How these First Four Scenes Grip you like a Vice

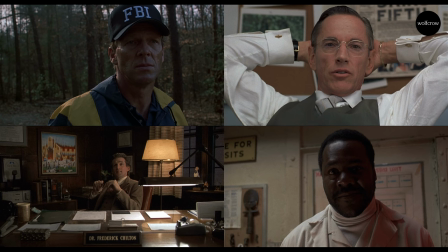495s
We don't know that yet but by the end of the scene we do know he could not help her. He could not protect her from the humiliation that she had to suffer in the next scene. So in that sense he's a person who reassures her should be doing his job but probably didn't and to me this was very instructive about
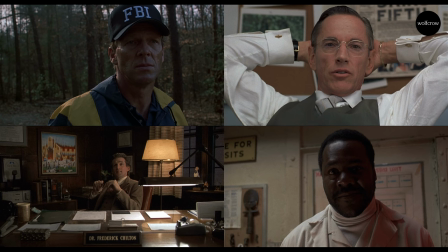511s
this person because why even have a character that she interacts with before her meeting with Hannibal Lecter? What was the need for such a character, what was the need for such dialogue. The importance is that she cannot trust anybody, not even nice guys, but they might fail at helping her do her job, which I won't reveal here.
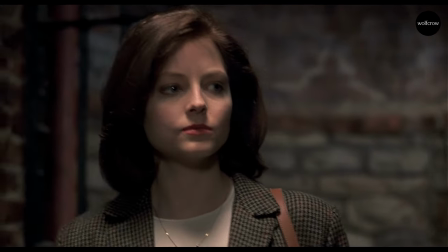529s
No spoilers in this video. Then she sees more males along the way who obviously have pretty bad intentions.
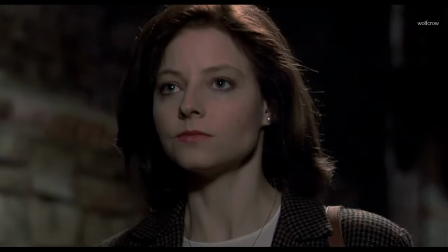536s
And then of course she meets Migs, who is sort of ape-like in his cell, and he obviously wants to rape her.
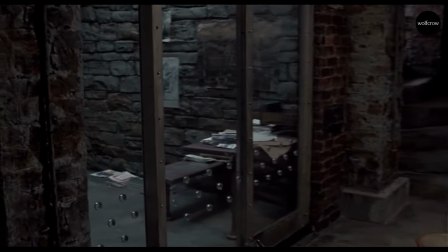543s
So probably the worst of the lot. So at the end of the line is Hannibal Lecter.
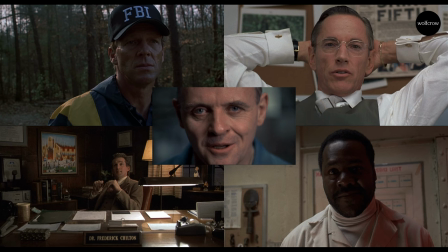548s
From the first person to Hannibal Lecter, the males get worse and worse, and the last in the line, the worst of them all, is Hannibal Lecter. Without us knowing, Jonathan Demme has set up the characters in such order that when we actually come across Anthony Hopkins,
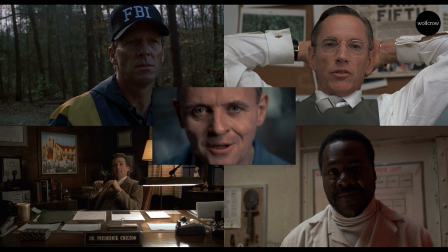565s
and she does, okay, because we're watching the film from her point of view, we also assume the worst. So Hannibal Lecter has already been propped up as this some kind of mythical figure. They've been talking about him before we even meet him. And now that we meet him, he's the worst.
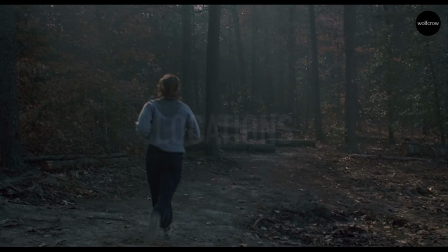581s
As far as locations go, you can see she's completely alone, probably very happy. She's probably a loner. She's not very social. She doesn't smile a lot. And even when she does, it's just perfunctory, out of grace, nothing else.
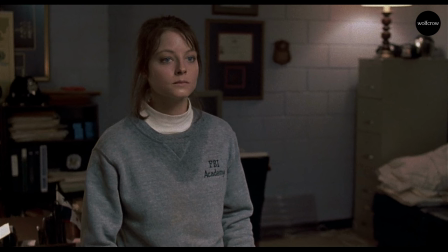597s
And work is probably her biggest passion. Second scene, she's in his office, from a white space to a tight room.
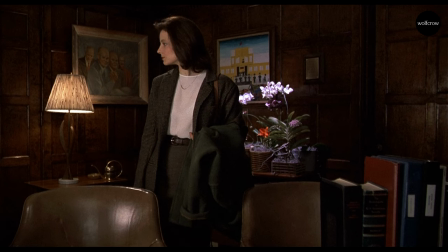604s
In the third scene, she's again in another office.
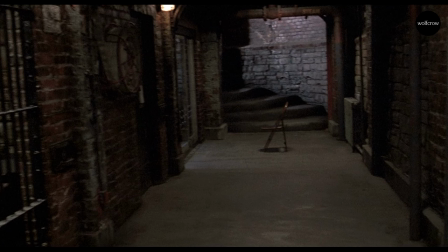607s
And in the fourth scene, she has to come down the steps into some kind of cave, man cave, dungeon, whatever you want to call it. Go deep into the depths of hell to see the worst person possible.
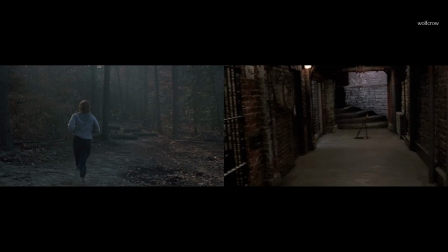620s
So from a location perspective, she's been taken out of her comfort zone where she doesn't want to meet anybody. And thrust into the real world in a very tight, dark environment from a very lit and open environment. it, which has a lot of sky, to no light at all from the outside world.
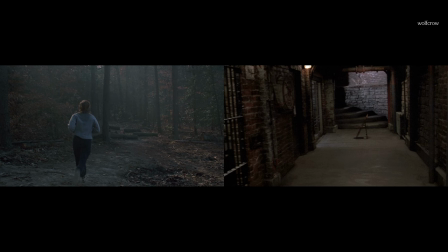638s
The feelings of dread intensify and prepare us, the audience, to meet Hannibal Lecter face to face. And all this happens before he even makes his presence felt, because it's done by locations, by acting, and also by costumes and color.
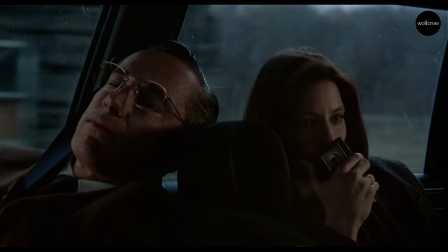654s
This was shot long before color grading. Of course, they're used to time films, but you don't have any kind of special color look that is applied to this film.
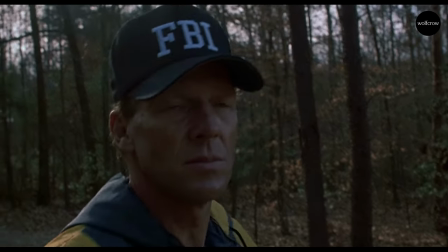662s
It's shot on Kodak film. So the first scene has warm golden hour kind of lighting.
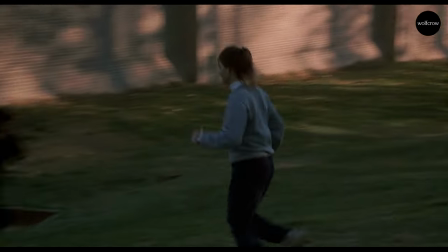668s
There's sun coming through even though it's a foggy day. It's a deep blue sky.
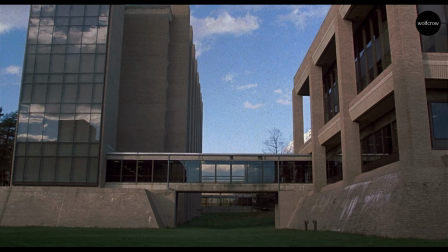672s
Of course there's a continuity error because if there's golden hour it's not very likely that you get a blue deep blue sky at that time.
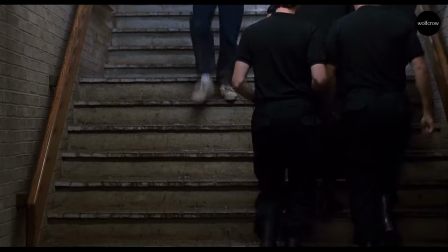680s
But that's okay. It doesn't matter. But what it says is there is color in this world.
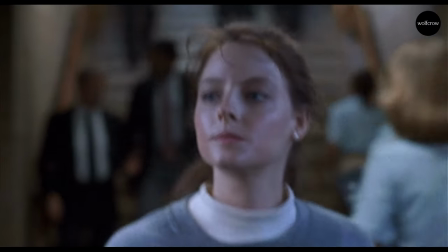684s
Everybody's wearing neutral sort of colors except all the guys wearing red
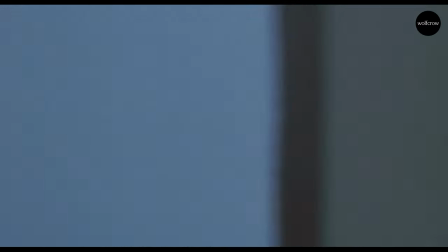689s
that surround her in the elevator which I think is an overdone scene.
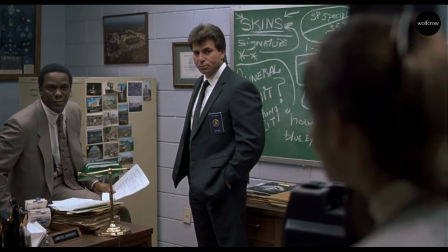694s
Not really required, but of course it doesn't hurt the film. Brown, blue, beige, and some greens in there.
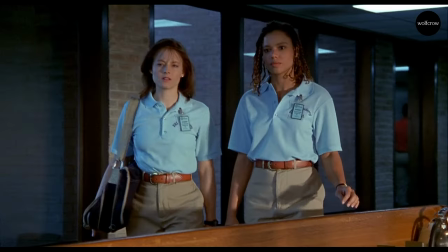701s
It's all very neutral. There's no color that pops out, draws attention to itself.
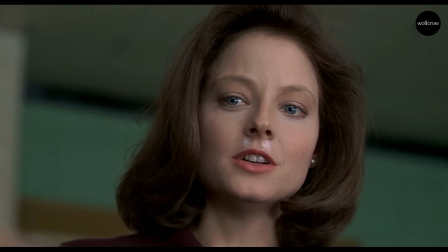706s
It's all business-like, not how an office should be. All very mundane, dreary, straightforward.
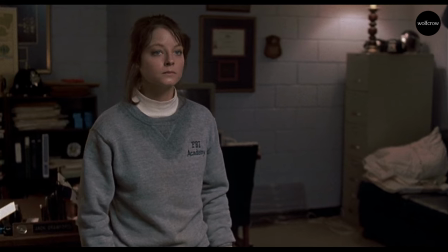712s
Even her clothes are grey. Her hair is brown. The office has some tones of red in every corner.
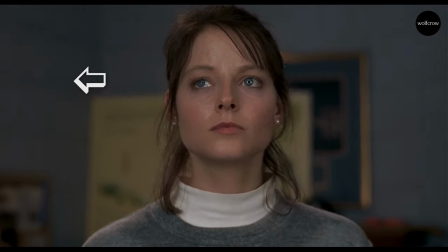719s
If you see it's placed there on purpose, there is some red to balance out what she's going to see when she turns to the notice board, and that is to see all the victims of Buffalo Bill.
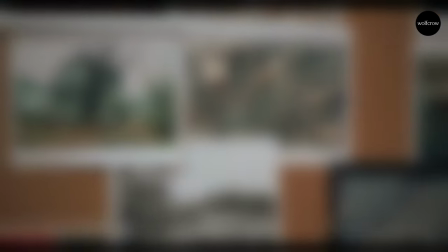728s
That's when you see a lot of these gory images, which I'm not going to show you, but it's got some red in them.
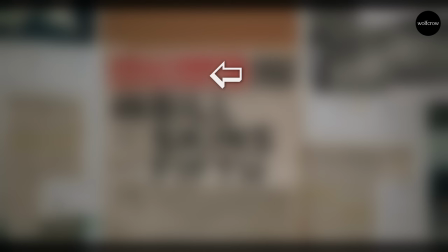733s
Even the newspaper cutout has red in them. So red is sort of like the standout color in this film.